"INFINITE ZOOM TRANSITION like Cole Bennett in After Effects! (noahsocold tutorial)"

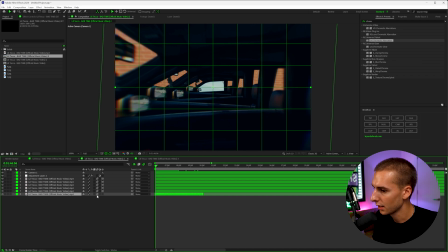So what I'm going to do is leave this not a 3d layer, but I'm going to go ahead and change the scale and the position. So let's go ahead and keyframe scale and position, scale it down so it fits kind of to the frame of the window.
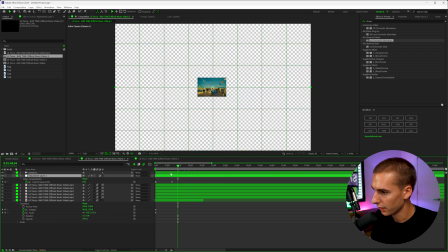And then we can go all the way to the end of the transition. So just finding where the zoom on the camera completely stops, and then just resetting the scale and position.
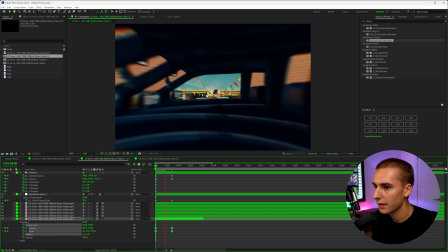And that makes it fit a little bit better. And then you can see the effect kind of looks a lot better now, but it's still like not scaled properly. So we just need to go through like halfway through and scale it to the frame of
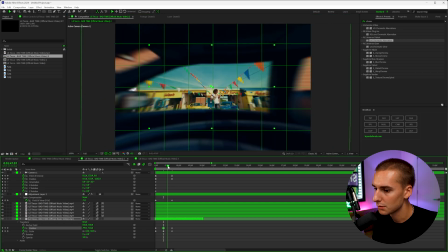the window and maybe even change the position just a few times throughout that way. Like you can see how it kind of is missing here.
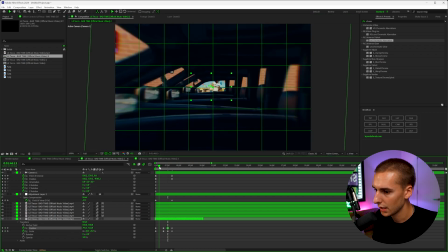So it didn't scale in properly here and just going in between these and just making sure it fits really well.
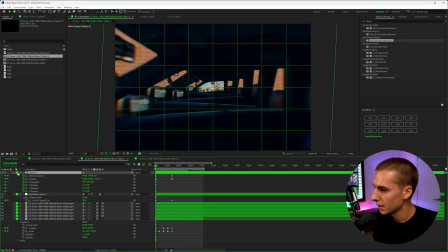Now you can see you have this really cool zoom through effect. And what I'm going to do is actually pre-compose the camera, the adjustment layer, and all of the 3D scenes.
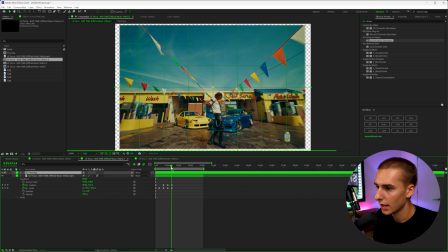And then that way, when you zoom through the optics compensation, isn't going to be on it.
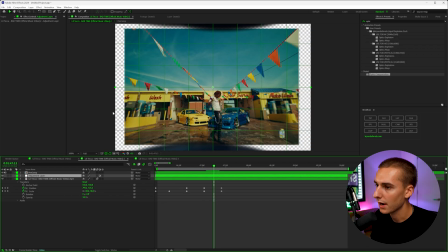And then because we pre-composed everything, you can see how this background is kind of exposed now so what we need to do is actually just make an adjustment layer in between the pre-comp and the background layer and then add optics compensation onto it reverse the lens distortion and then just keyframe
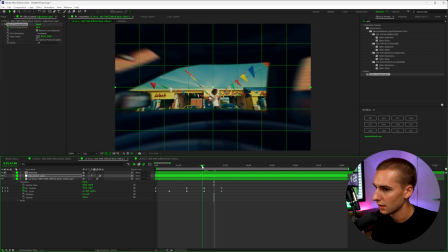it in a way so it kind of fits like this you can see here and just have it you have it be a little bit more intense
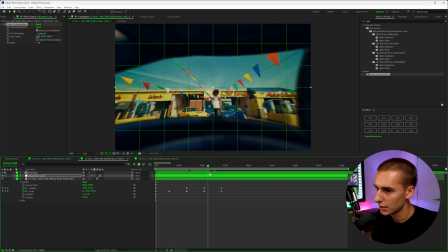here and then throughout the transition it will just fit to the frame you can see here it doesn't match up for a second so we need
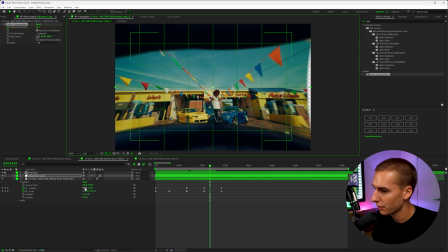to either go ahead and just change the keyframe of the video itself or change the optics compensation.
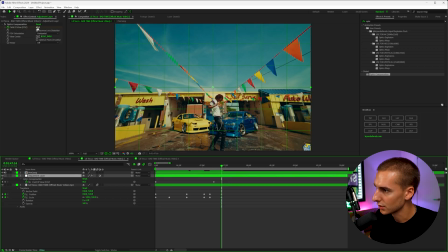But now it fits a lot better. And we can go through here on the adjustment layer and also just bring down that lens distortion so it fits properly. And maybe we just need to have it take a second longer.
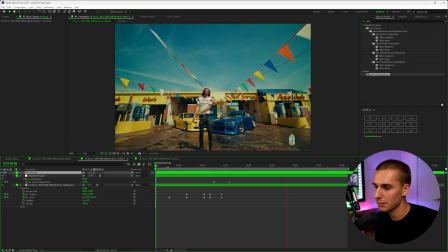And now that transition is really starting to come together, there's a few more things I'm going to do to kind of sauce up the transition just one step further.
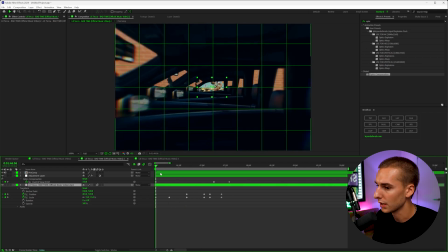And the first one being going through and going into the pre comp and then adding a shake
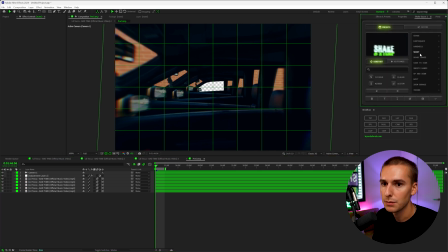from shake sauce i'm going to add something pretty subtle like a constant one like the smooth hands here just over the windows and then i'm going to
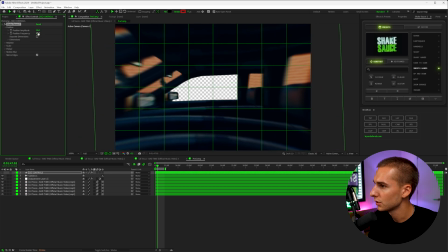change up the position amplitude and frequency a little
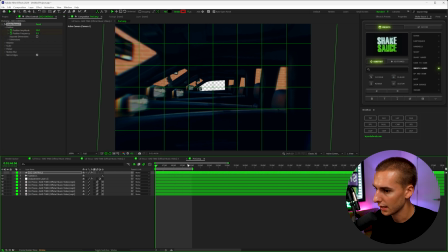bit and key from it at the beginning and then go to the end and add a little bit more like intensity in the shake towards the end.
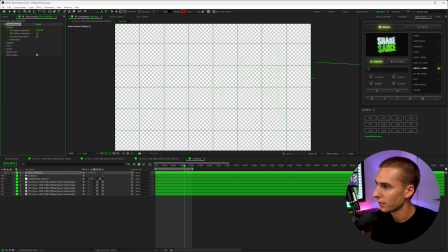So let's go ahead and bring up the amplitude.
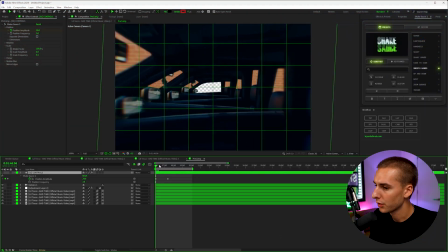So I ended up making the position amplitude 24 and the frequency three, and then just key framed up the amplitude to somewhere around 42. That way, as it kind of zooms through, it just adds a little bit more intensity in the shake.
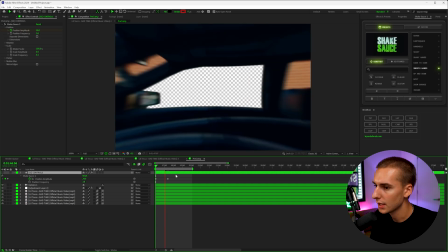And as you can see here, when we go ahead and render it through, it'll just add a little bit more motion to the zoom through here.
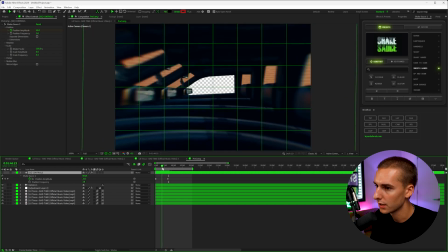So now when we play that, you can see there's just a little bit more like motion in the windows, and it doesn't seem as much of like a stagnant kind of like still image.
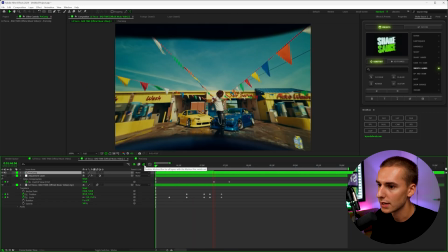It almost looks like it's a video. So then going back into our transition, you can see how that all really comes together here.
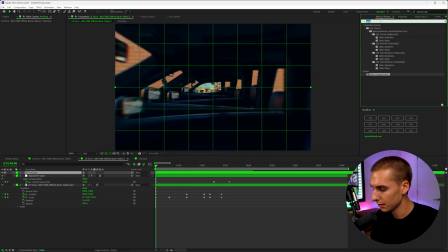One thing I want to do is add Gaussian blur on the background image. That way it's not in focus at the beginning. So if we go ahead and keyframe that up, you can see it's a little out of focus.
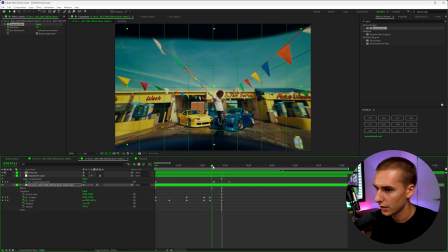And then as we get closer, it should come into focus. And then I think the one and final thing to kind of sell this right here is adding another shake,
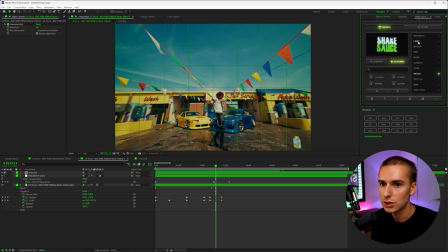but one of these hit ones, like something like a, like a twitch or like a light shake, let's go ahead and do twitch here. And then like as it comes through the window, it will kind of like have like this impact.
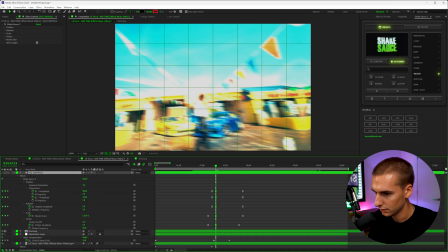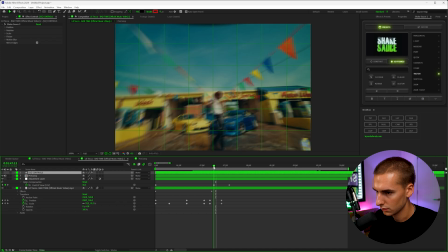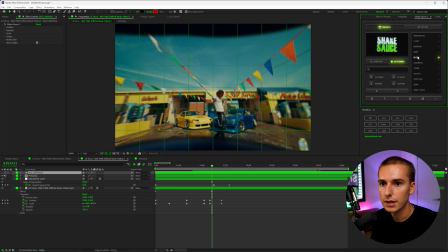And I actually don't like the way twitch looks. So let's go ahead and do something maybe a little bit more subtle, like quick. And if you're just selected on that shake sauce layer, you can actually just go ahead and replace the shake by just clicking the new one on.
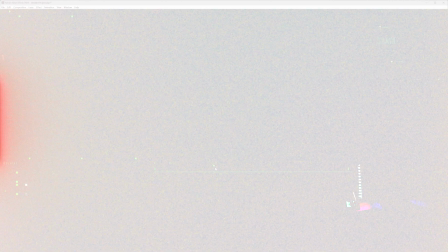I'm just going through a few ones to see which one looks best. And I ended up liking this kind of vertical hit here.
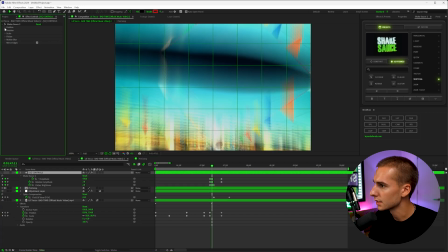But again, I think the intensity might just be a little bit too much.
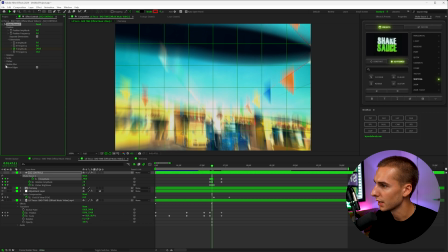So let's go to the separate dimensions, turn down the intensity of it a little bit, and then also maybe the motion blur just down a tad as well.
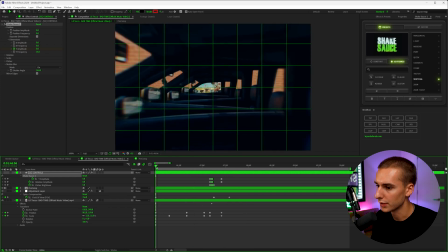So then it kind of just has a nice little finish to the transition. And there you go.
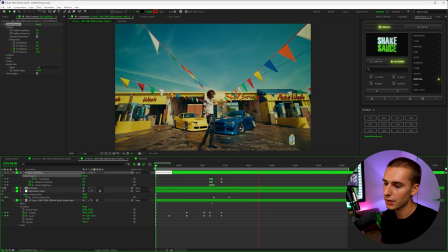That's pretty much the transition.